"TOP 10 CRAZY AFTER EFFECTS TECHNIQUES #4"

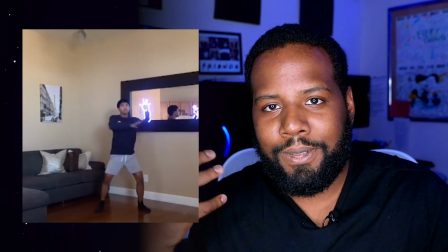249s
So to have this little cello playing or to have like all these different little points that accent the movement so awesome to look at.
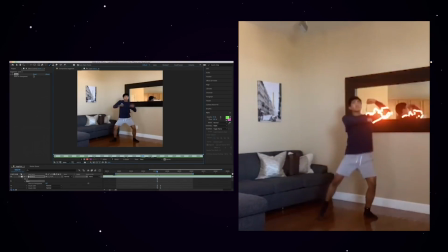256s
It really adds like a whole nother element to a video that you know maybe I might not have watched as long or maybe the dance moves might not have hit as much without these little effects.
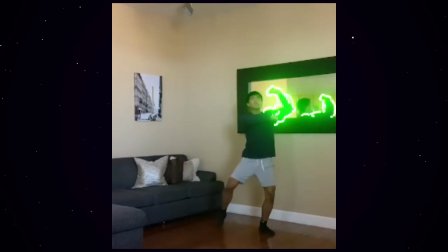265s
So it's really cool when I can see an editor that amplifies not just the content that they're editing but is also able to add like
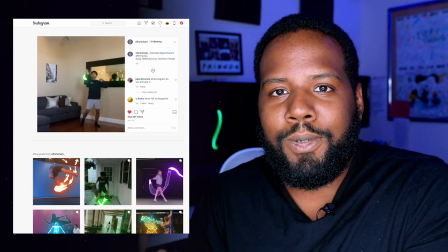271s
their own little personal touch with the work so really really cool to see this of fear sham i also want to be able to show you guys all
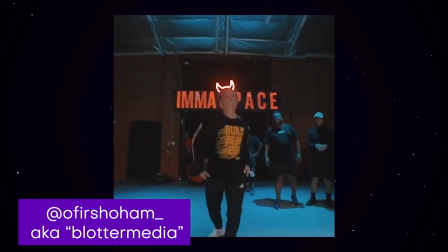277s
the super dope work from blotter media if you guys haven't checked that out he's also like super sick with a bunch of glowing edits i think
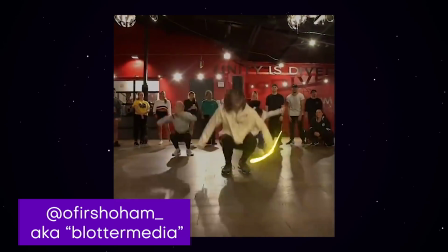283s
one of the things that makes after effects really cool with working with glowing edits i know that you can do this probably like a few other programs
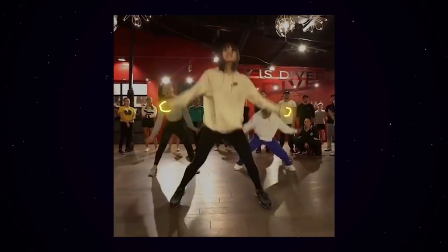290s
at least uh on the phone you can do something like this with flip a clip except you're not going to get those glowing light effects and that's really
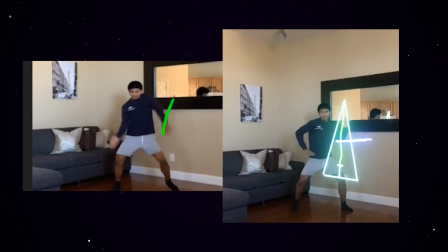296s
something that just brings the effect in home and just add like this whole another level of dimensionality to it so huge huge props to you
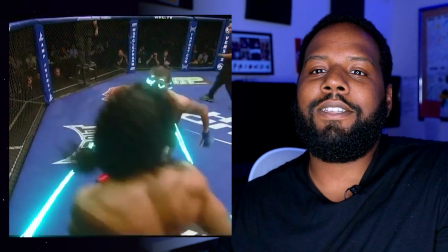303s
for for coming out with really sick stuff. Dude oh my goodness the lasers like shooting out of his eyes that is so cool.
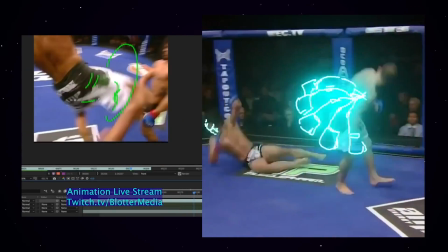310s
Honestly I don't even watch MMA that much but I could watch this MMA loop of this glowing line edit like all day long it's super
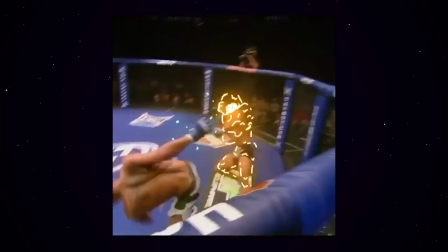318s
cool makes me feel like I'm watching something like Scott Pilgrim or even some of the super old movies like space jam where you know these cool light effects
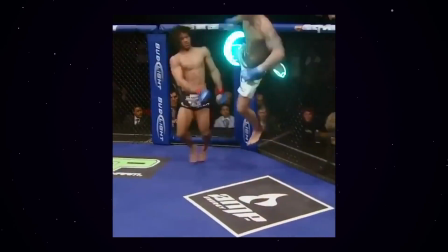327s
and animations are being added and into footage so really dope work oh fear sham i also wanted to shout out this other one with
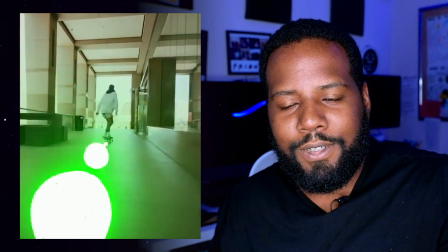334s
the skateboard holy crap dude the tracking of it i wonder if he even tracked like the camera at all or if he just did this frame by frame like
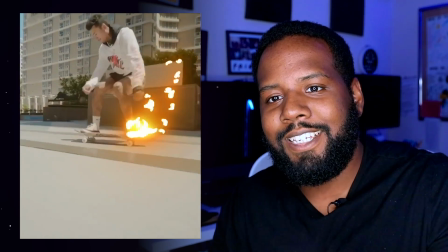342s
you know following the camera movement of the skateboard really sick work you guys are interested in learning how to do an effect like this you can go ahead
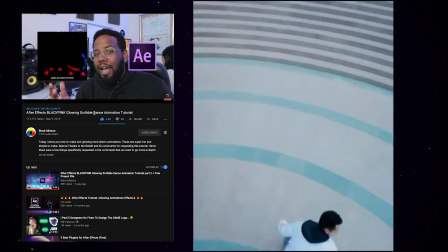349s
and check out the tutorials on the channel it is a part one and part two tutorial so yeah be in for a wild ride okay
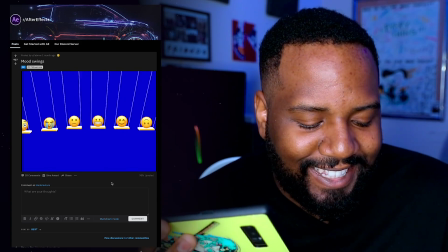356s
so this one it made me smile it's emojis so i think it's kind of cool how who is this by what the
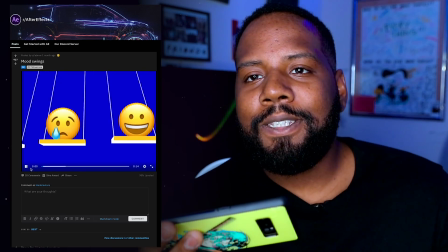363s
fuck yo this is by ellie brow too oh my goodness yo ellie brow just has a whole bunch of cool simple work and again it's stuff that like off the bat
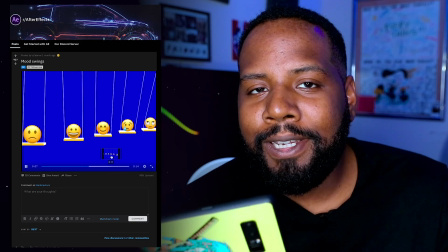370s
you look at it and you might be like okay this isn't like too difficult to make what's so crazy about this and yet the more i start this the more I watch it,
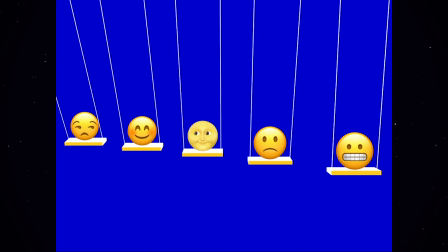378s
the more intricate details I'm noticing from the 3D motion of the swings,
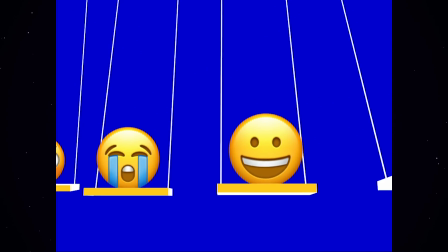383s
the pendulum effect, the animations, the faces changing from expressions, the looping quality of it.
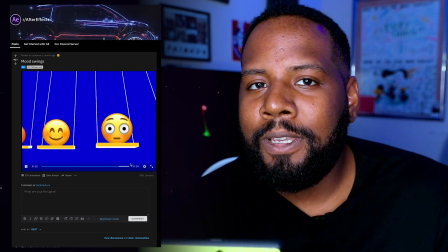390s
These are all things that off the bat aren't going to be super obvious and noticeable, but as you begin to watch it more and more, it's things I just love and appreciate.
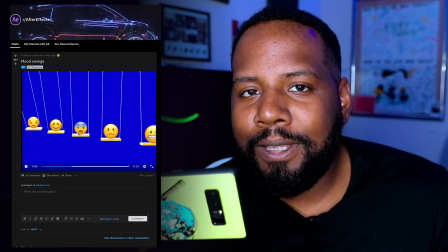398s
It's so simple, even the color palette down to the blue background, the yellow emojis,
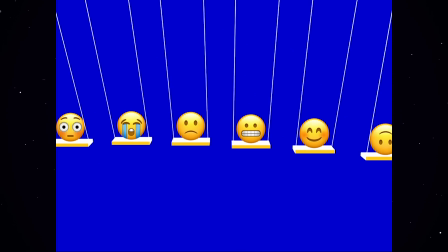403s
the yellow swing, and then the 3d shading of the swings as well oh shoot okay so someone actually
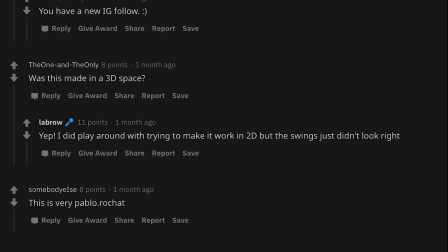408s
asked did he make this in 3d space and he said yep because trying to do in 2d the swings just
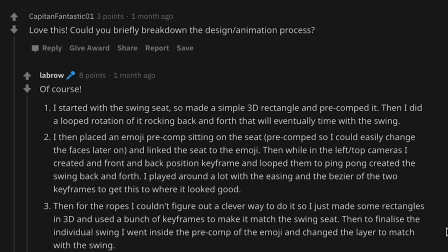414s
did not look right oh my goodness and he has a breakdown of the process ah so this is really made with a few pre-comps especially with like the
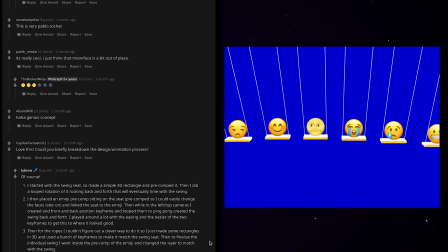421s
swinging seat and pre-comping it pretty clever setup actually and then being able to duplicate that over and over again that's how we get
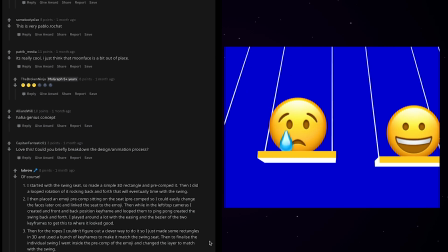429s
this multiple seat settings and then you can actually pre-comp the emojis together too and then vary the timing.
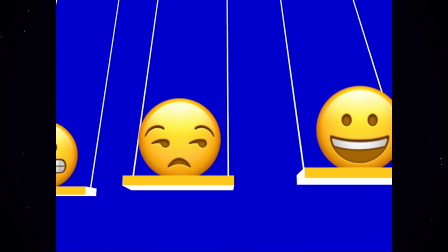435s
I wonder if that's what he did. Oh but then getting the infinite loop. Yeah shoot. Yeah he said basically it was just a bunch of trial and error.
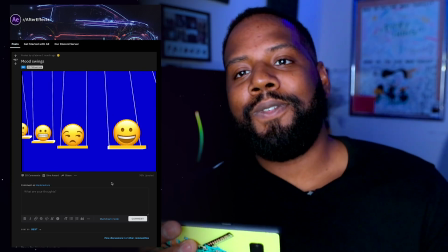443s
Dude kudos for for doing it.
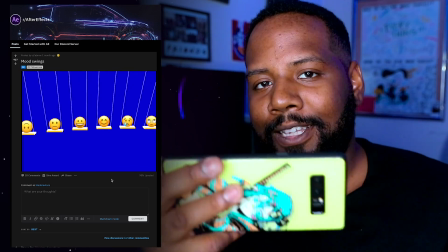444s
I know not a lot of people may appreciate it when they first see it but it's something I feel like every motion designer and animator is going to appreciate.
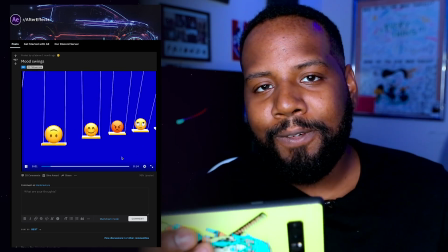453s
So huge props Ellie Brow or Lebrow or however you say your name. I'm sorry for butchering it but I'm not sorry for giving you huge props because your work is super dope.
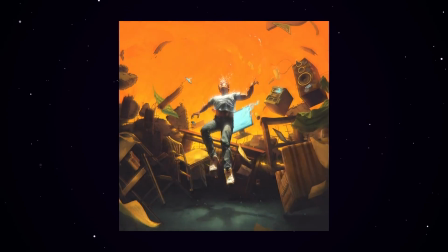462s
All right so next up we have O.E.J. which I hope I'm saying your name right.
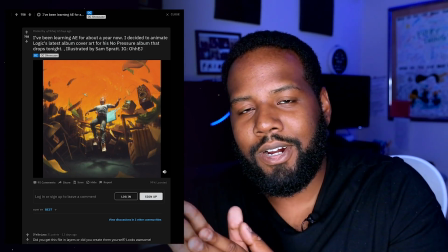467s
I think it's O.E.J. This is a Logic No Pressure album cover animated which I've seen the album.
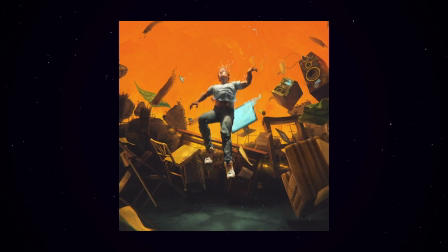473s
I listened to it a little bit and I've also seen a few animated versions of the cover but this one by far has to be the best one that I saw.
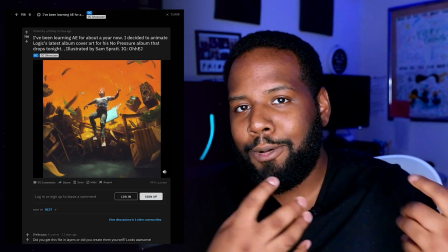480s
Now if you guys are wondering how would he make something like a static image an album art cover into something that's moving and has all these cool
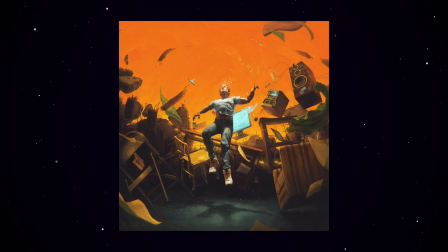487s
effects and maybe like a slight camera motion in and out and then uh like even the chair is rotating and logic is like floating in the
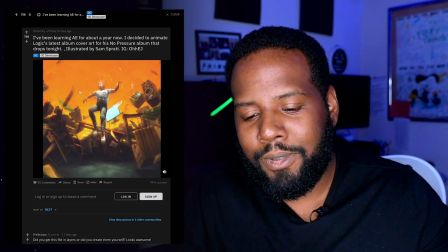494s
air well all of those things would have been done in photoshop to where he actually cut out every single little element that he was going to animate
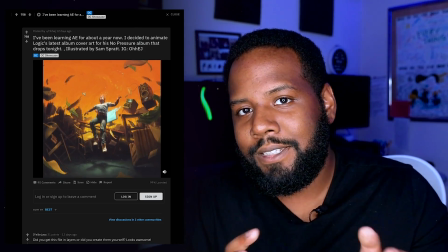501s
and made them their own layer that way he can bring them back into after effects and animate them individually sometimes he's probably going to see areas
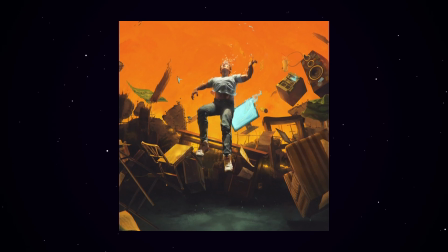509s
in which maybe the overlapping areas that you don't get like maybe the the chair legs or different parts of the textures here and there he's gonna actually have to fill them in by himself which I just thought was super impressive to do because that's just a whole nother level of detail and attention
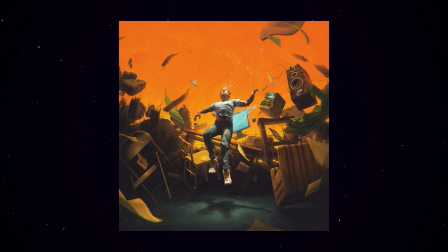524s
to it that I know takes a lot of time especially for something like a really short animation so huge kudos to
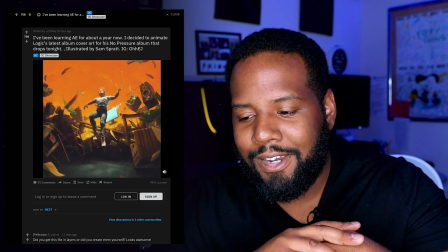531s
OEJ for taking the time into that and making something that looks like honestly probably my favorite animated album artworks so far.
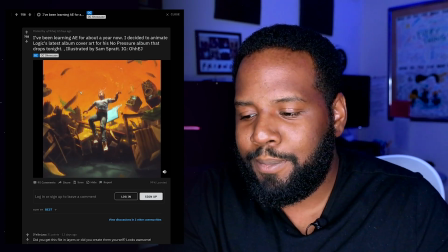538s
Shoot I feel like I'm gonna start seeing a lot more animated artworks especially since there's a lot more creatives using After Effects and we're also
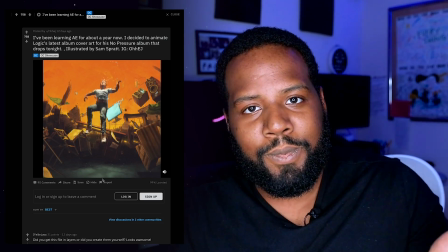545s
seeing a means for it on stuff like Instagram and even YouTube you know sometimes they'll animate the artwork and put music behind it just because it adds this
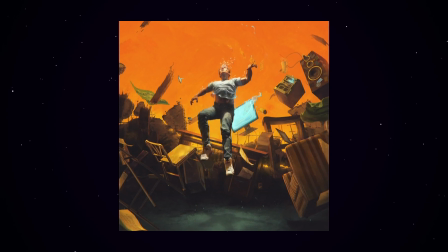553s
whole another level to depth that you don't really get when you just see a static image you know. It's pretty cool to actually see this finally in motion.
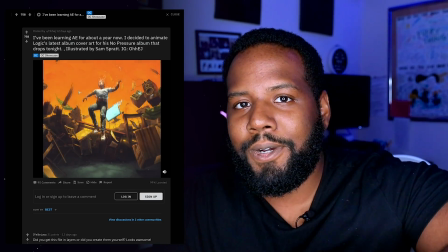560s
Huge huge props hope to see more of your work OEJ. Alright on to the next one.
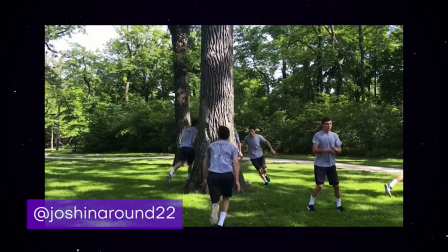564s
Do you guys are you guys seeing this this is so insane so this one is from joshinaround22 i don't know if this means
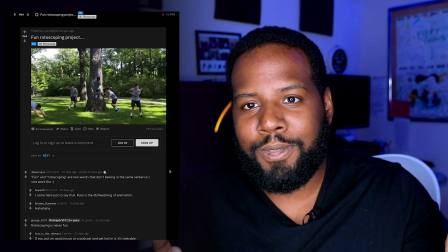571s
that he's 22 years old or if his name is josh but i'm just gonna assume those two things off the bat when i first saw this i was just immediately
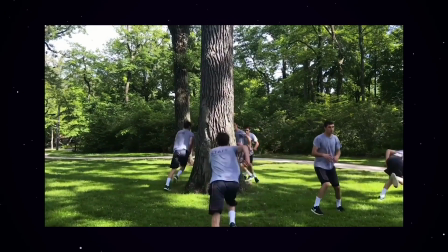578s
thinking naruto like when he's got you know all these different clones doing all these things and playing with each other and all these cool aerials but
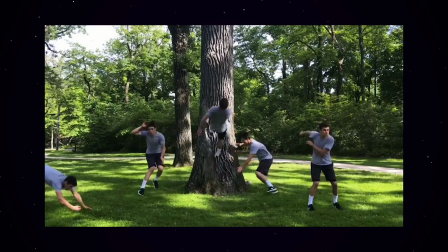584s
for this guy to be able to do this with it looks like maybe just a camera a tripod and some really really great planning in terms of
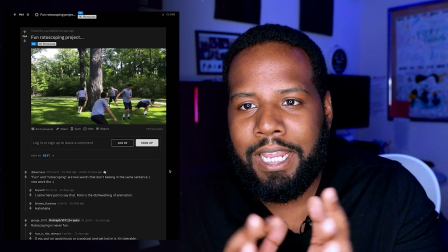591s
like the blocking out of where he's going to be and making it just so dynamic and fun this is really awesome and is this looping like i can't even tell
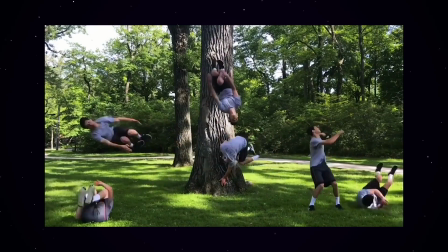598s
am i watching a loop holy shit and i think i'm watching a loop right yo oh my goodness yo this is so cool
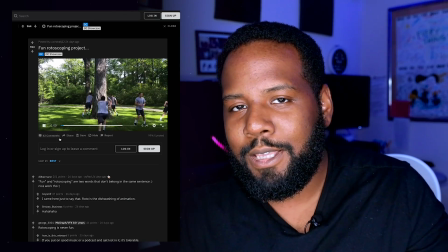604s
yeah so he says this was a fun rotoscoping project which i think most people can agree rotoscoping most of the time is not fun at
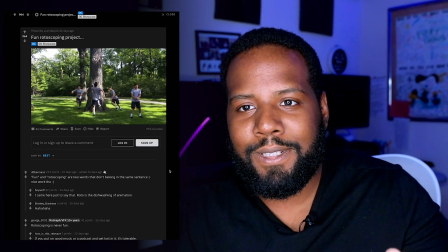611s
all but something about this just has so much energy and life into it and i think it's probably the fact that this guy actually has some pretty cool skills when it comes to doing kind of parkour stuff in the woods.
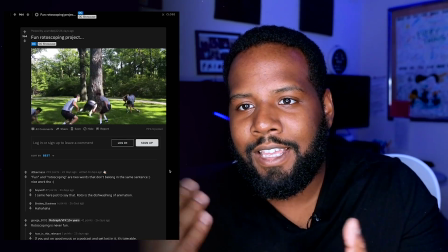622s
I can only imagine like how much time it may have even taken just to get like the overlapping right and the shadows and everything.
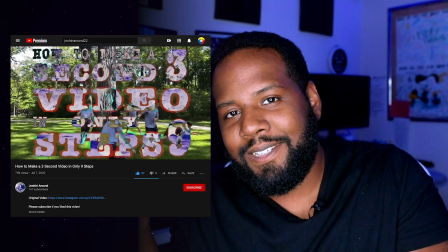628s
It's just coming out so clean. Yo he also has a tutorial. I took a quick look at the tutorial for this.
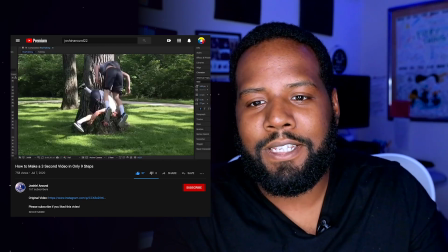634s
I think he was just joking around with it because I don't think he really shows After Effects that much but you guys are interested in doing something like rotoscoping.
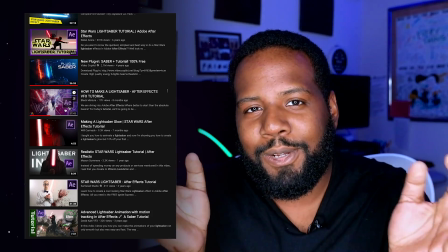642s
There are plenty of tutorials out there. Talk a little bit about rotoscoping in the lightsaber tutorial.
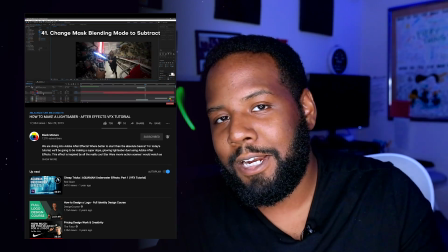647s
I didn't want to make it into like this whole big deal but I think this mirror effect is coming back and a lot of people are probably interested in doing it so who knows maybe that's gonna be coming pretty soon. I still got the green screen tutorial to get to so yeah I know there's a lot.
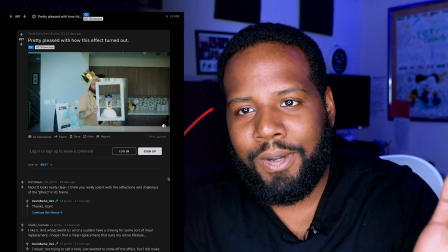661s
Yeah okay so next up we have Kevin Burke who has this really clever VFX.
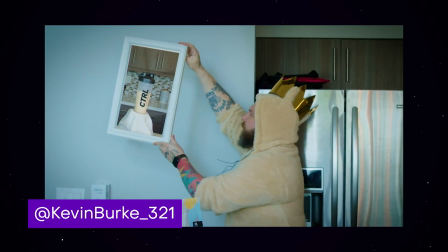666s
It kind of reminds me of Zach King in that it has like this really cool tracking effect with maybe
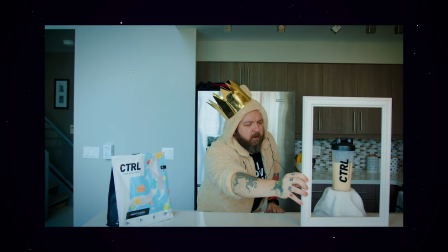671s
a match cut or just like a little bit of masking in there to pull this effect all together so well.
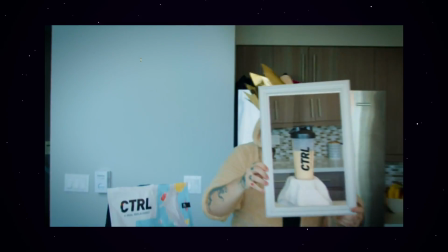677s
It's really well thought out and I wanted you guys to notice how he not only uses this tracking shot of what
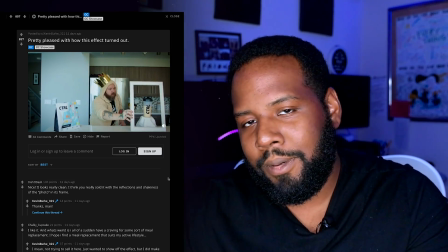684s
would have been like the blender already on his countertop and then he uses probably a plate to take that out and then match cut it when he does this but if you
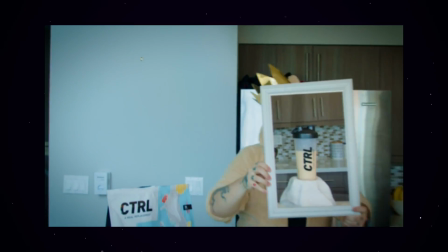691s
look at in the beginning when he takes the frame off of the wall you're gonna see this really really subtle reflections going on on this glass pane here.